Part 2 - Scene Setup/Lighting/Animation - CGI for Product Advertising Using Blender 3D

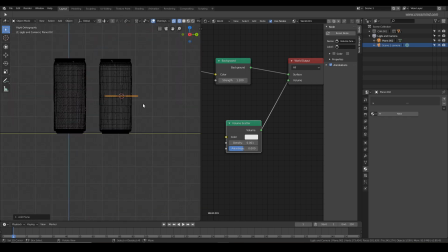So let's just delete these temporary lights and create an emission plane, like a studio light, and place it on the right side. We'll give it a emission shader,
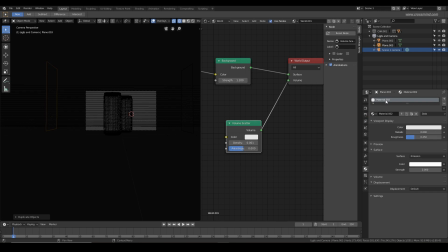make a copy of it and place it on the left, make it emission, and select the same material here. Let's see what's going on in the render.
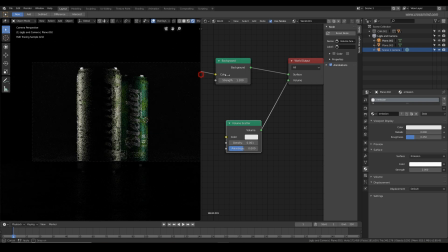Yeah, so for this we want the light to be very clean, like not distorting the object.
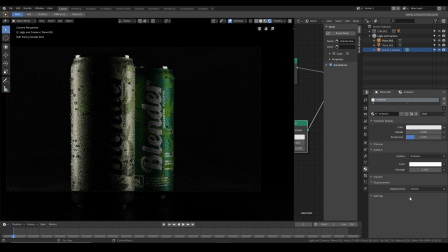We don't want like too many lights or like too many shadows intersecting or like disturbing the form of the object, but something which is neatly sculpting the object in the shape of the object in the render.
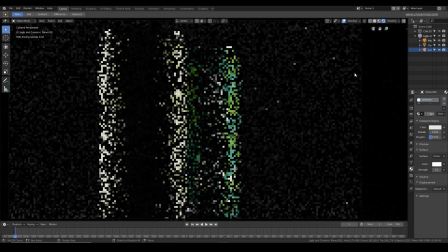And
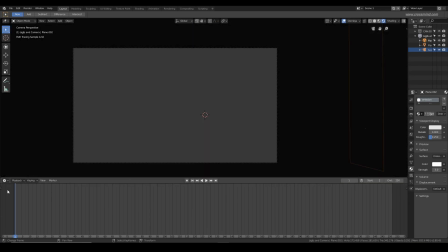the form should be very readable and
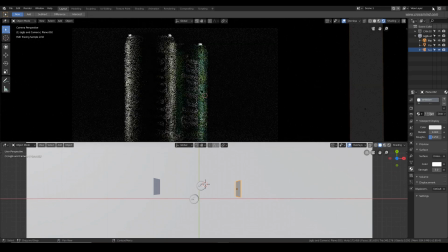should not like interfere with the aesthetics.
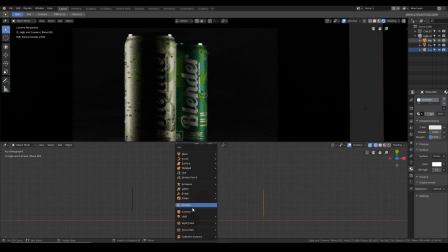So like you can see all the highlights are running smooth and vertical, and we definitely need a
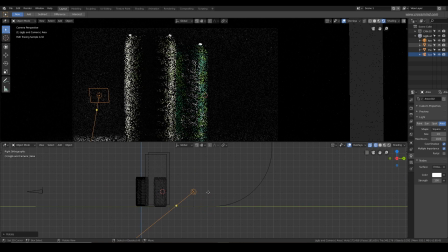light in the background and foreground. This one area light we are going to create for the rim, like we want some highlight on the outer edges of the can from the back side, and this will also affect the fluid,
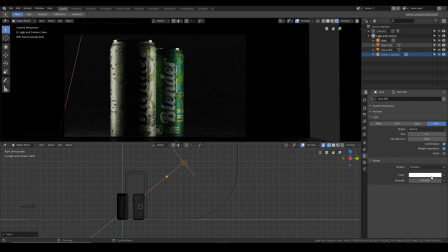the drink splash we will create, and create nice caustics. Basically the splash is going to shine, this light is going to shine through it.
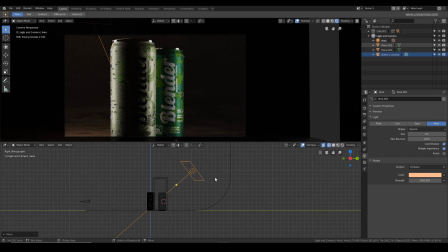Make it not so warm, maybe slightly less warm, I think.
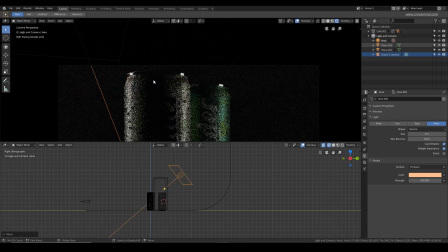As you can see, there is a very subtle effect, but not quite enough.
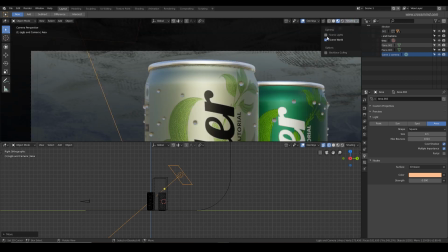But let's just leave it for now, and
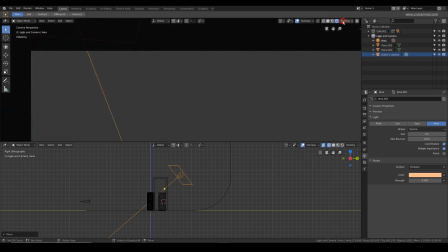we'll adjust it again. Sorry.
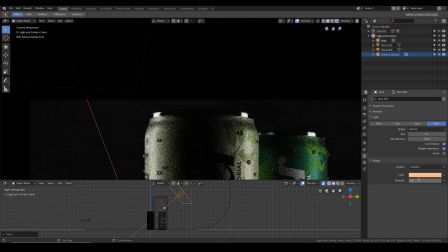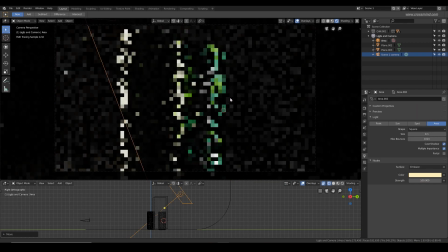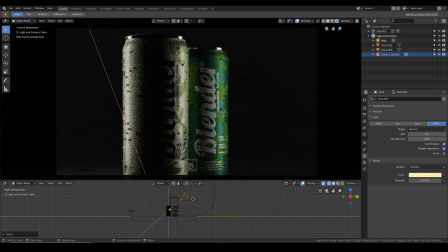Okay, so I definitely like spent much more time than this when I was actually working on the project. So I experimented like many other options.
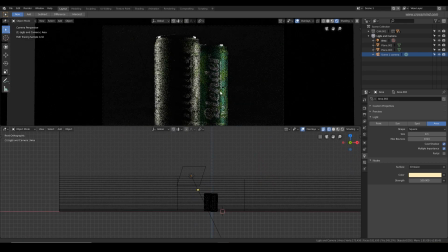So you would want to like give it pretty significant time so that like
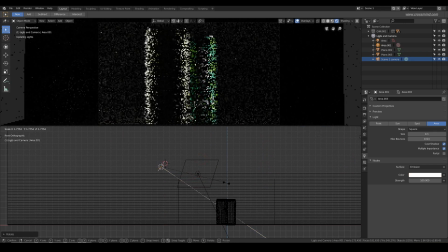our actual final render is very like appealing and not rush to the any like quick results you get. It's good to have a mood board in front of you before you start experimenting, so you know what is your goal.
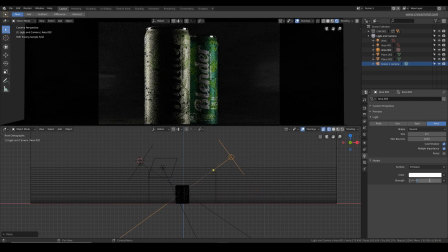Alright, so I created two more lights in the top right and top left, slightly diagonal, and these are affecting the rim of the object and the overall scene, basically the ground plane as well.
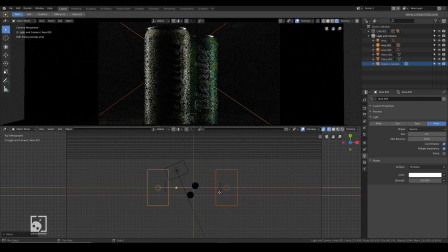And bring it in the right next to the can so that we can see the effect.